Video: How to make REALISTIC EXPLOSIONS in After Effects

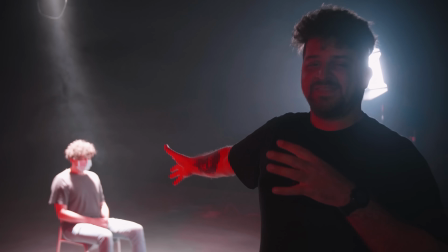For our sketch, we did a simple light setup that needs to represent like a villain lair.
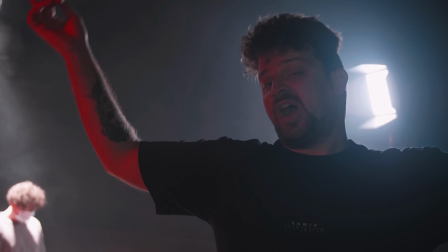And what we did, we just put a top light behind Lorenzo, not shining on him, but on the back of him, so he doesn't get these hot spots on his face.
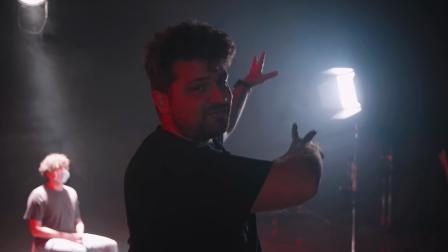Then to light his face, we used a simple softbox to the side that acts as our key light.
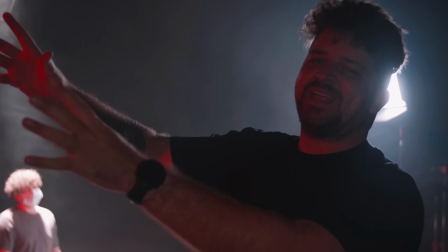Then to give it that ominous look, we also added a red light to the side that flickers in and out, giving that feeling of danger.
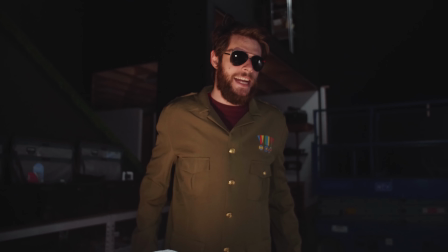Now you have a villain lair.
I'm Dr. Kitty Cat, and I'm here to take your life.
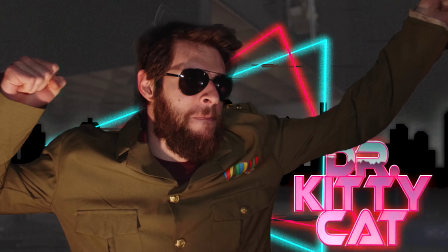Look at how fierce I am. Be afraid of me.
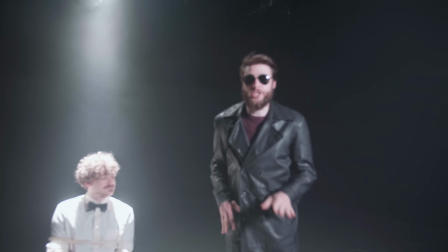I changed clothes, guys. We're gonna try and make this a serious skit.
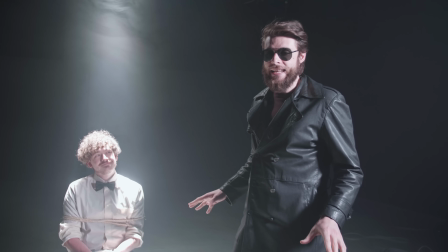So no jokes, no silliness, a serious skit.
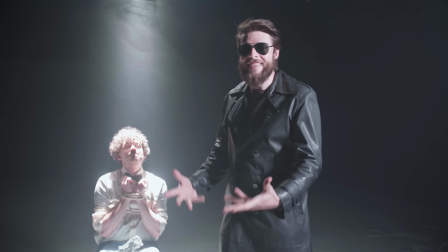And just saying that already feels silly.
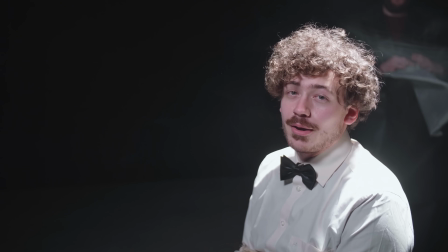Probably. Amateur. Ah!
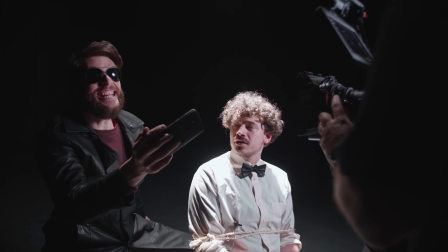Ignite!
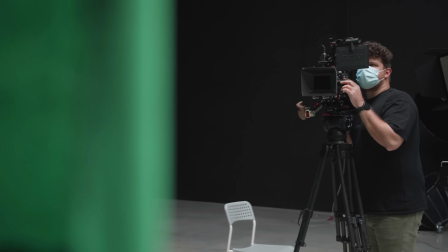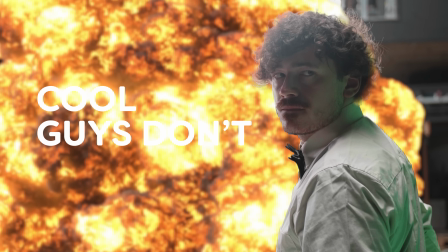Cool guys don't look at explosions.
Now for the shots that you need to composite your explosion in, well, it doesn't matter what you film, you can shoot whatever you want.
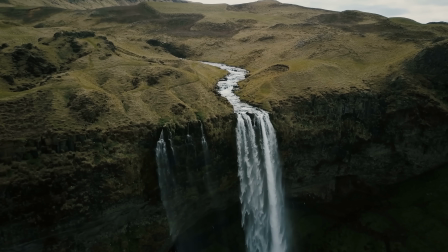You can even use a stock clip if you want. The only thing that matters is that you can track the shot.
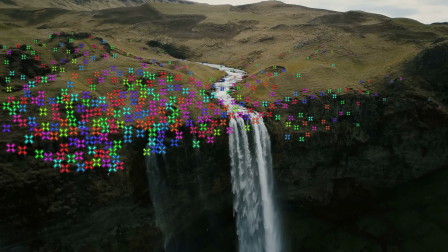Pick something with a lot of textures on the ground or on the walls so that you can track the location where you want to place your explosion. And now, let's composite some stuff. Now, like Jannik said, you can use whatever shot you want, and we're going to use a stock clip of a cow.
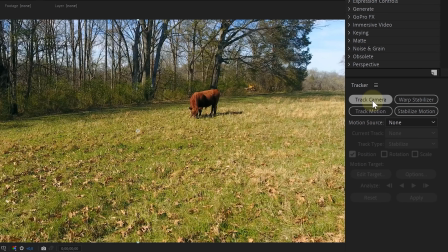The first thing is of course placing your clip in the timeline. Then we're going to camera track the shot, and now After Effects will start analyzing the clip.
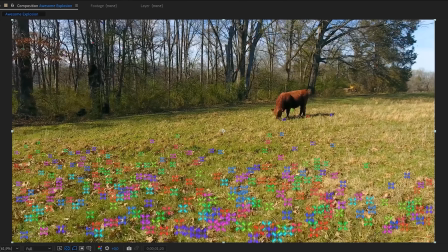Once it's done, we will see these color tracking points, meaning that our tracking worked.
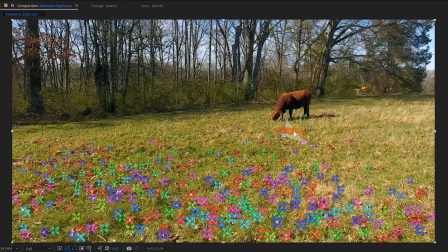Now, because we're going to blow up our cow, we're going to hover over the tracking points around the cow, looking for a point where the target circle lays perfectly flat on the grass. On this spot, we right click and choose Set Ground Plane and Origin. Next, we right click again and choose Solid and Camera.
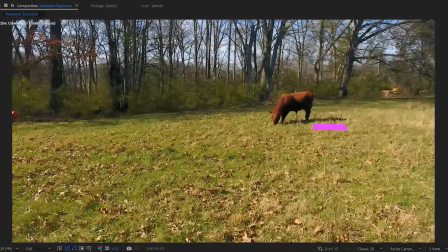If we now scrub through our timeline, we can see that our solid is laying perfectly still on the ground. So our tracking worked, and this means we can now add our explosion. And of course, we're going to use an explosion from our own pack, Ignite. The main problem I always have when compositing explosions is matching the perspective of both the explosion and the ground clip.
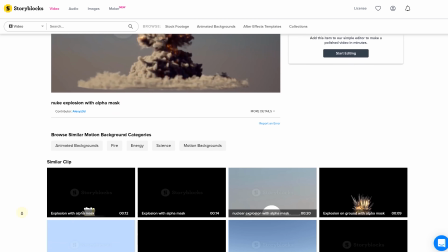Because if you use a stock clip of an explosion, this will 90% of the time be a frontal shot, which will probably differ in perspective from your base shot.
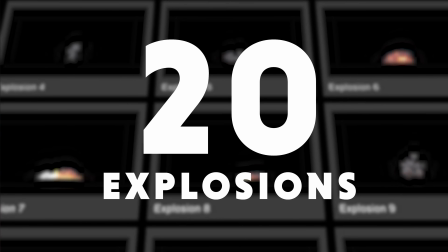And this is something we solved with our unique Ignite explosion pack. We have 20 explosions which you can rotate to 19 different camera angles,
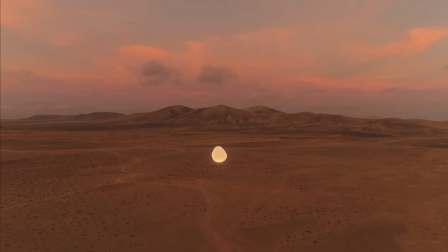meaning that you can always match the perspective of the explosion to any shot, making your explosive look so much more realistic.
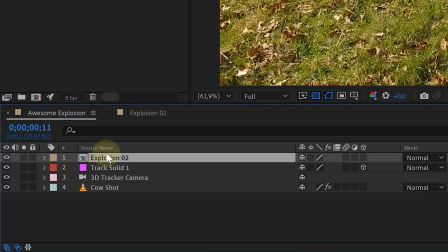Now we already have in mind what explosion we are going to use, so we place that in our composition, and with the slider we can easily look for the right perspective.
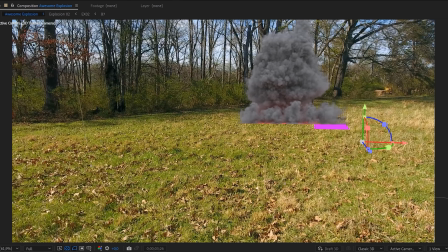Next, we need to make the layer 3D so we can place it in our scene and will stay there.
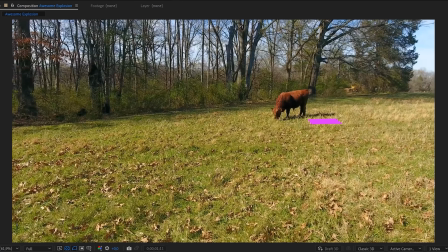Of course, we also had to position and scale it to match the scene, but if you have done this correctly, you will now have this cool explosion in your scene.
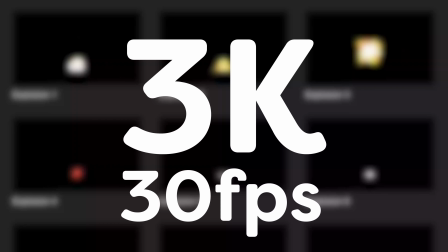Now, we do have to say something else about our explosion pack. At this very moment, the resolution is 3K at 30 frames per second,
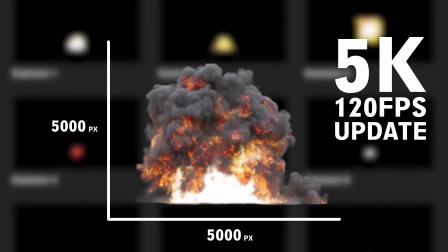but we are rendering as fast as possible to update the pack to a 5K 120 frames per second, and this update will be free for everybody who bought the Ignite explosion pack. And with that being said, let's integrate the explosion even more.
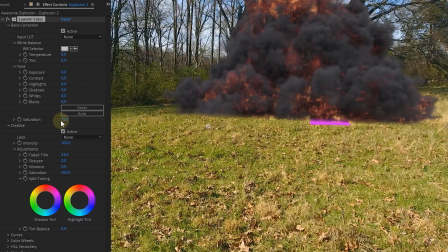First of all, we're going to color grade the explosion to match the shot better. Next, let's add the tint effect to the explosion, and for the Map Black 2 option, we're going to take the color selector and choose a black spot on our background clip.
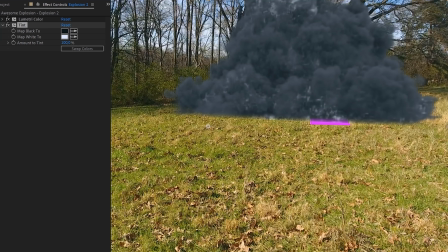This will make the black of the explosion the same black as the background clip. And of course, do the same with the Map White 2 option, and decrease the amount to match the colors better.
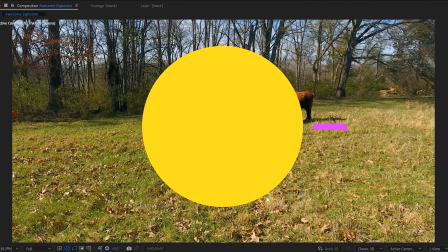Next up, let's add some glow to the floor. We created an ellipse shaped layer with a yellow color and made it 3D.
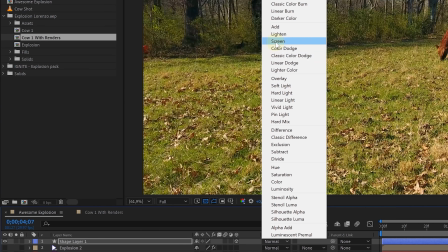Placed it on the right spot, adjusted the blending mode to screen, and added a Gaussian blur to it.
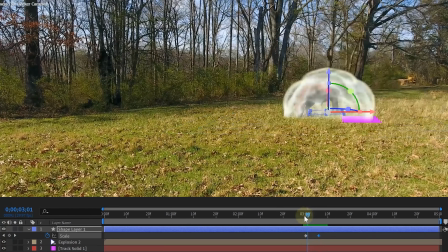Then we animated the scale to go from 0 to bigger, making the glow appear together with the explosion.